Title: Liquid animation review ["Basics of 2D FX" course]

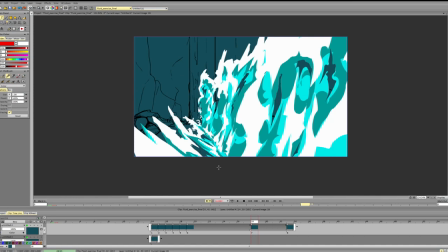1263s
Right now we have a lot of medium shapes and very few smaller and bigger shapes. So as I was talking about colors and concepts and stuff, usually we have a dominant color,
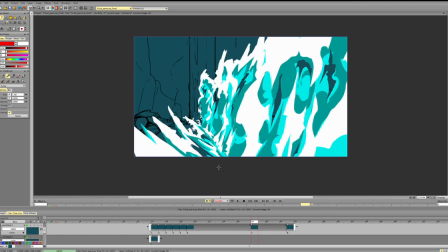1281s
then we have a secondary color, a third color and stuff like that. And the primary color takes most of the picture, so it's like
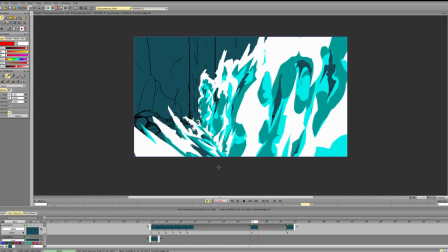1293s
50s and 30s and 20. The ratio can be like this, the ratio can be a bit different, but the point is that we need the difference so that the picture looks cohesive.
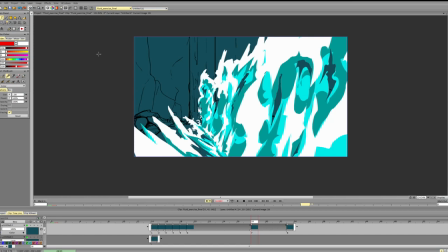1309s
Right now we have around the same amount of everything, and that's why it's hard to get the shapes and it's hard to understand what's happening here. So we need to define the base color. So for example, I say that blue is our base color.
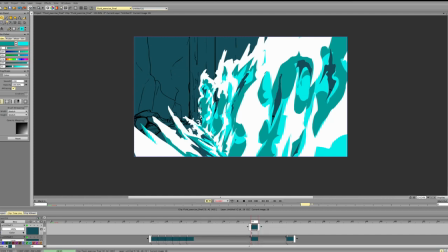1331s
So let's structure our frame around that idea. So blue is our dominant color. We have this spiky wave.
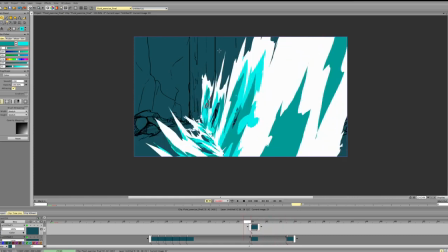1345s
If we want it to look more like water, it's better to slowly transition spikes to more
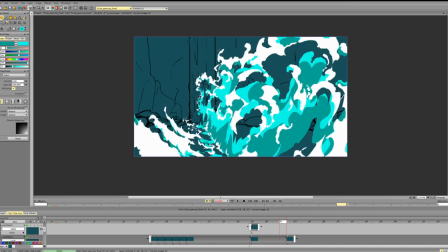1353s
kind of either round shapes or break it up more into
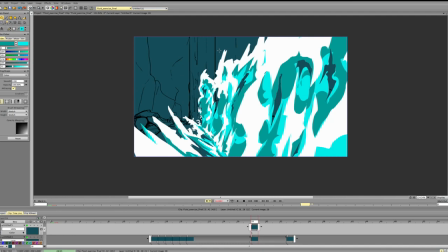1359s
something like more rounded particles, drops essentially. So let's unify this first.
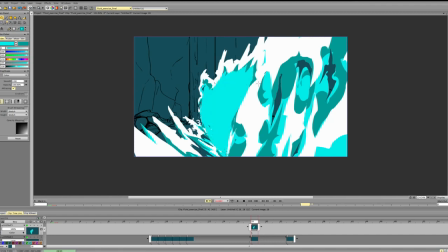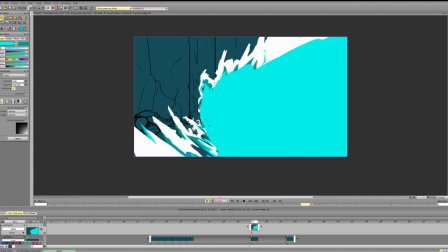1381s
Let's remove all this stuff. We don't need it.
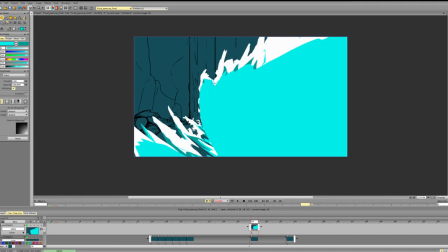1399s
Now again, you can notice that we have a lot of repetition at the top as well. So we have this, this, this.
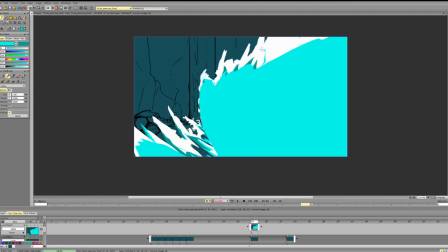1413s
And the sizes of the spikes are almost exactly the same, so they don't help us sell the idea of perspective.
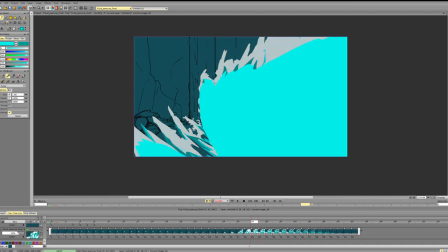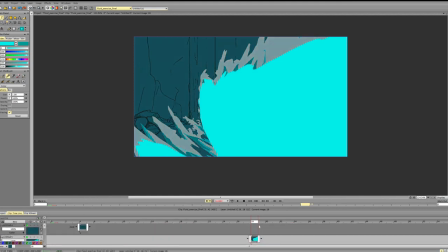1432s
Okay, so we have the base color. Now let's consider where we can lower the level, where we can make it higher, because we don't want everything on the same level.
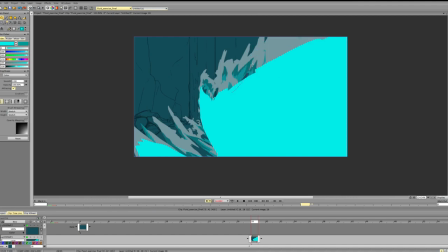1449s
We want to have variety.
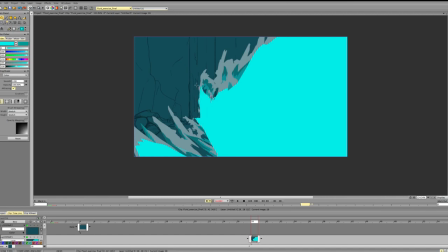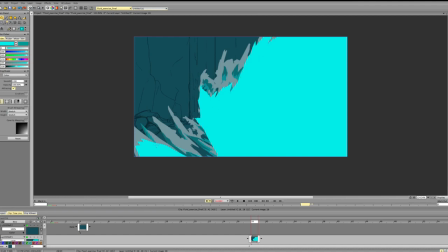1481s
Okay, now we have this. And let's add something to the front.
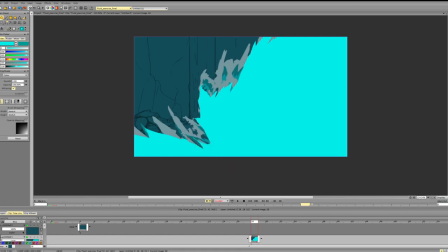1499s
again, leaving gaps so that it doesn't look too repetitive.